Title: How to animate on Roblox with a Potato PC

So, get this. You are making the animation in Moon, and you want to make it look good. Cinematic, let's say. But you stumble into an issue. It's your PC.
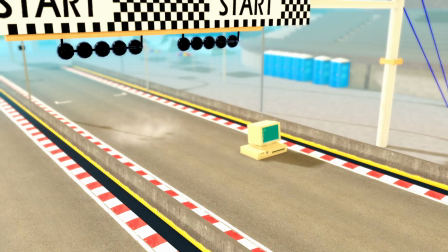You don't exactly have the best PC in the world. It's kind of slow, the RAM is low, and to describe it... Well, it's kind of a potato. With all jokes aside, I'm going to teach you some tips and tricks on how to make your moon animations look good on a potato PC.
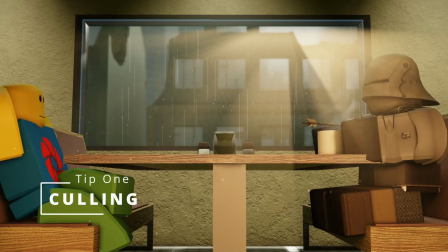Here's a little basic one. It's a technique known as culling.
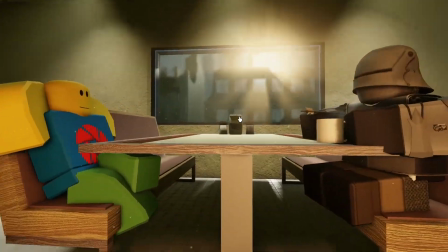Culling is where you selectively exclude portions of an object that won't be visible within a scene.
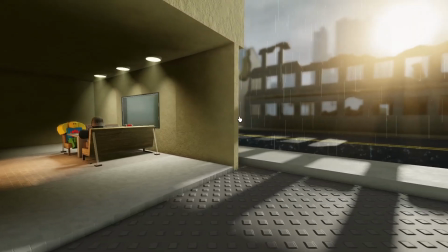To put it simply, if you don't see it on camera, then delete it.
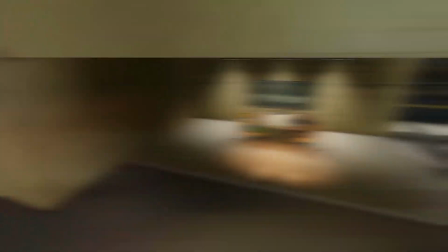This technique is normally implemented in a variety of video games, especially in Valve games, such as Team Fortress 2 and Half-Life.
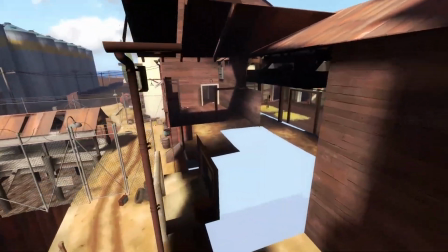This is useful for saving on resources, and get rid of lag.
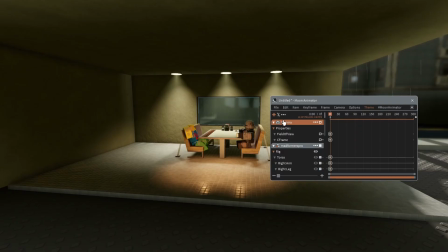When using colouring for your films or animations, I recommend planning out your camera work beforehand.
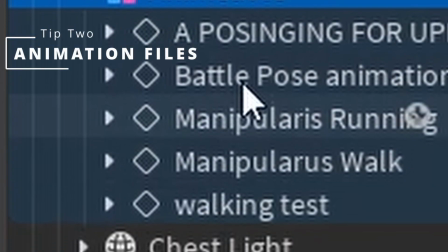One hidden contributor to lag would be animation files themselves.
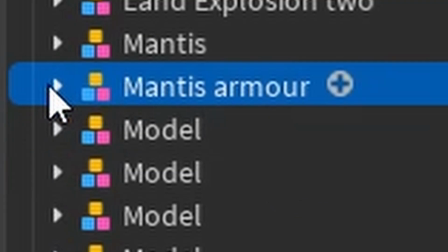Believe it or not, animation files can cause lag due to all the data stored within them.
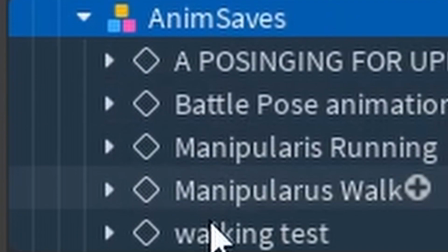Plus, having too many animation files within a character rig is a catalyst for lag. Oh, and to make it clear, we are talking about animation files stored within the character models, and not the ones in server storage. This tip is mainly for people who use autosave plugins like Moon Plus. Sadly, this is not a feature in the current version of Moon Animator. It's handy to have an autosave in case the worst happens while animating.
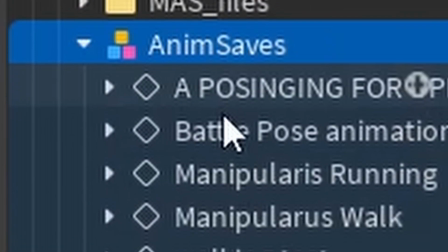But, as mentioned before with the animation files, they do take up a lot of space.
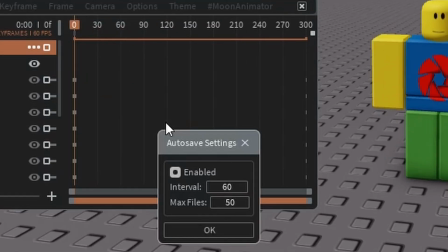I advise changing up your autosave settings, and delete older autosave files to free up some space. To be on the safe side, keep the autosaves at a minimum. Let's say you want to do a scene that has a shot reverse shot,
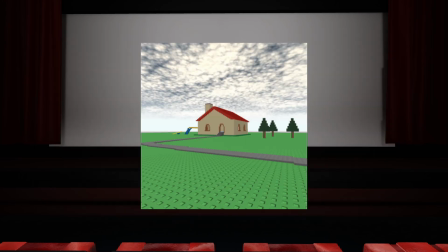or they are meant to take place within the same place, but having everything in one place is laggy, so why not multiple places?
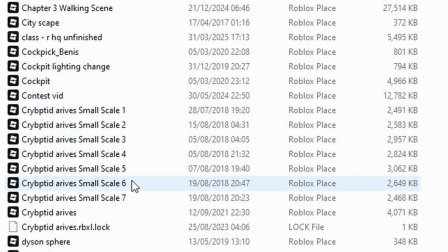This can be done by creating multiple place files. But this may not be suitable if you don't have a lot of storage space.
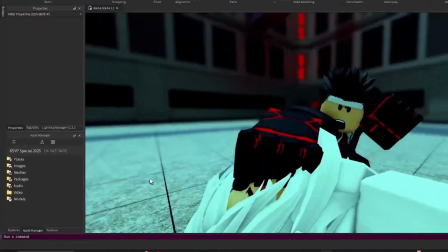Luckily, you can save your place files on Roblox itself, and sort them into one group as a game.
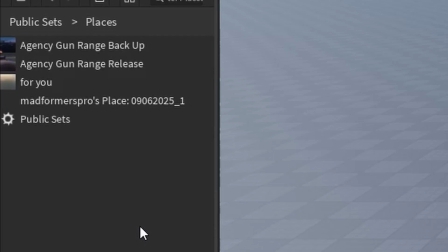You can even use this method in in conjunction with culling. Oh, and you can do this with interior and exterior shots too.
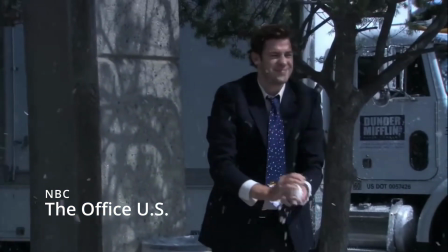Just like live action movies and TV shows, not every interior shot is in the same location as this exterior shot.
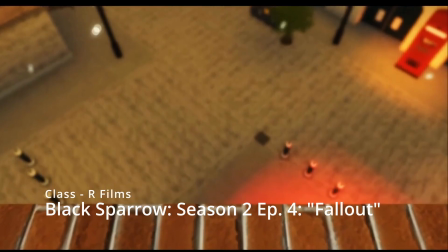So why not apply that logic to your animations? You feel me? Fog is quite a useful thing to use when you want to imply your location is big and vast, but you want to hide all the imperfections.
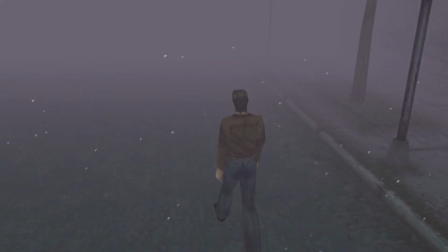The original Silent Hill does this to great effect.
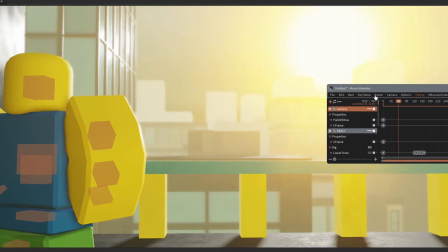So when implementing fog into your set, for example, let's say you want to create a big city.
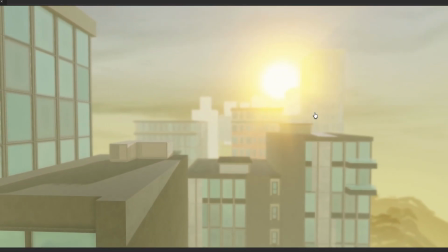You want to keep all the background buildings as simple as possible. You could do this with either low poly meshes or, preferably, simple blocks.
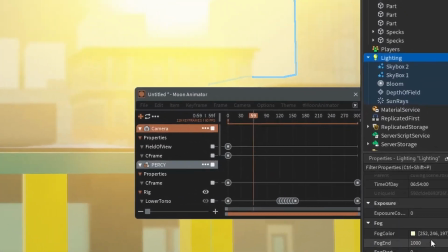Again, these buildings are not the focal point of the shot. In case you don't know how to get the fog to work, you go to lighting and play around with the values.
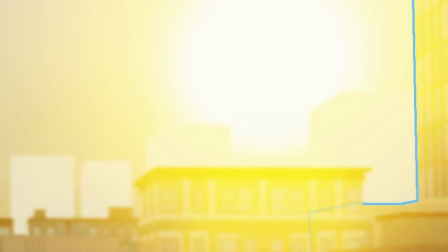You can even change the colour of a fog to match the mood of the scene.
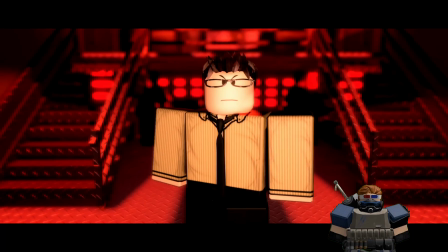Anyways guys, that's the end of the video, hope you liked it, and if you're interested in seeing a Roblox mecha series, check out my main channel, AlcyonTheMovie.
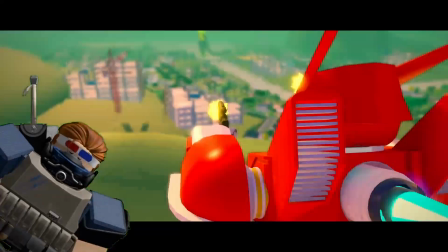This is Madformers Pro, signing out.